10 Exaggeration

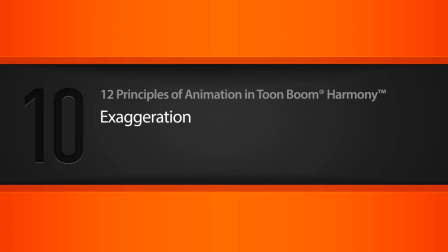In this lesson, we'll learn about the principle of exaggeration. So let's go ahead and get started. All right, so here we have a simple animation of this character that is going
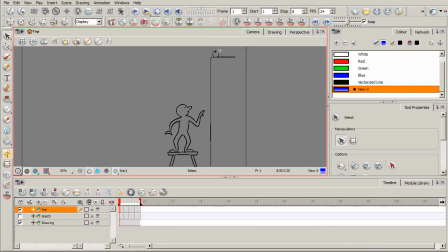to try and reach for this apple that's on the top of a shelf or refrigerator or something like that. So right now I just have 4 different drawings to illustrate this. So if we click play, you can see that he's trying to reach up. So it's very clear just by playing this as to the action that's taking place.
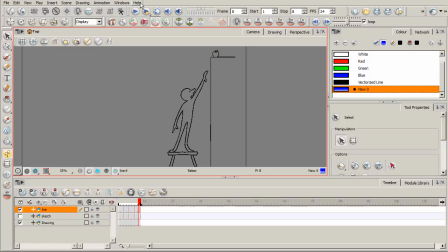However, this could be pushed a lot further just with a few additional drawings to have it resonate much more effectively with the viewer. Okay? And by exaggerating the action, exaggerating his pose, we can really achieve that.
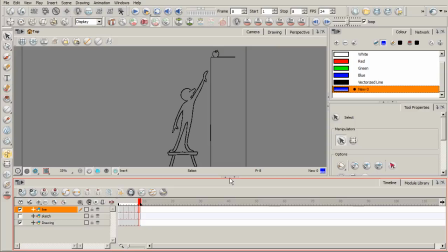So if you've ever seen paintings or drawings of, like, say, celebrities where they've been turned into a caricature, where different facial features have been exaggerated dramatically, think of the
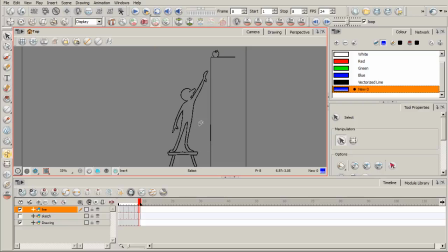exaggeration principle in this case as kind of a caricature of a realistic action, okay? And if you can achieve that, then you'll be able to really animate and really have something that the audience will just find more accepting.
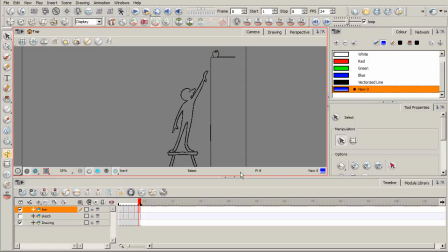They'll really believe it if it's more exaggerated. Okay, so what you can do is we'll go ahead and take this little red bracket right here for our frame range. I'm just going to pull it all the way out. So I've got some additional cells. I've got 4 additional cells here that we can do some drawing.
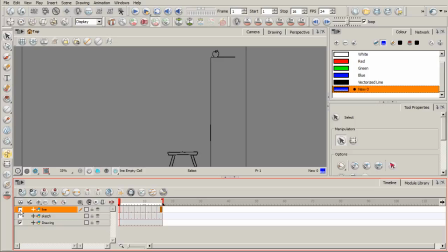Now really quick, I'll kind of show you the setup that I have here. I've got one layer here for the line work of the character, as you can see. This bottom layer here, that's basically just the step stool and just the rest of the little layout that we have.
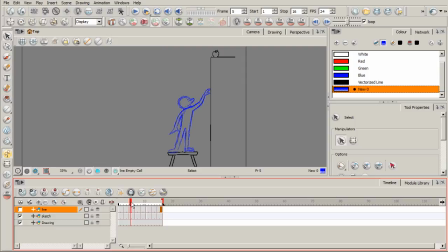And then I've got a sketch layer. So basically what I would do first is I sketch out the character, and then I've just put the clean line work over. So what we're going to focus on is just sketching out these next drawings. Okay, and then I'll pause the video for just a second.
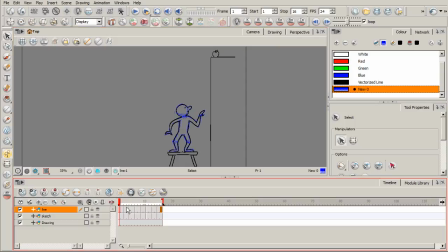I'll drop in some clean line work. That way we can kind of finish out seeing how the animation plays without that sketchiness. Okay, so we'll go ahead and come here to our first available cell here. I'm going to turn on my onion skinning right here. I'm going to grab my brush tool.
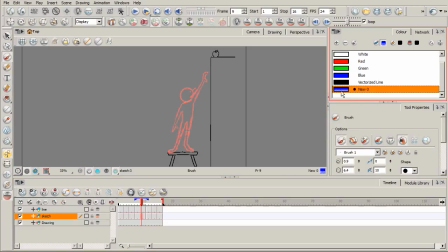I'm just using this little blue swatch right here to sketch with. Okay, and so what we want to do is really draw the extreme pose, kind of the maximum stretchiness that we can get out of this guy as he tries to reach for this apple.
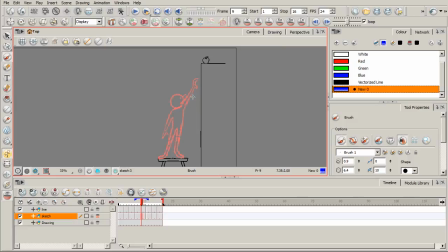So since this is kind of a cartoon character, we can really have a lot of fun with it. So what I'm going to kind of start off doing, since we've got onion skinning on, I'm going to kind of start to just sketch out what we already kind of have here.
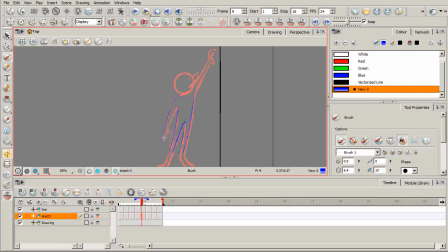He's already kind of stretched, but I'm going to kind of start just by kind of tracing over what we've got. Something like that. I'll take my selection tool here.
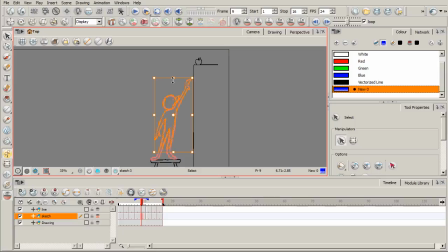I want to select that information, and then I'm going to start to kind of stretch this out, and then I'll tweak it even further. So what I want to do is basically stretch him to a point to where he almost just can barely touch the apple.
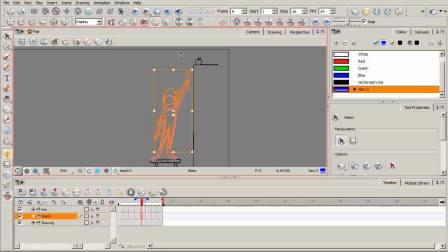You don't want to come up to, like, say right here to where the audience just will know that, hey, there's no way. But you want to kind of give them just an inkling of hope that he could possibly touch that apple. And so that really will help sell the overall action here, the overall intent.
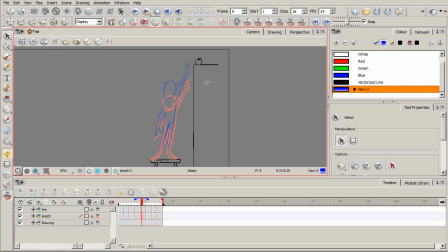All right. So kind of just stretching that out initially.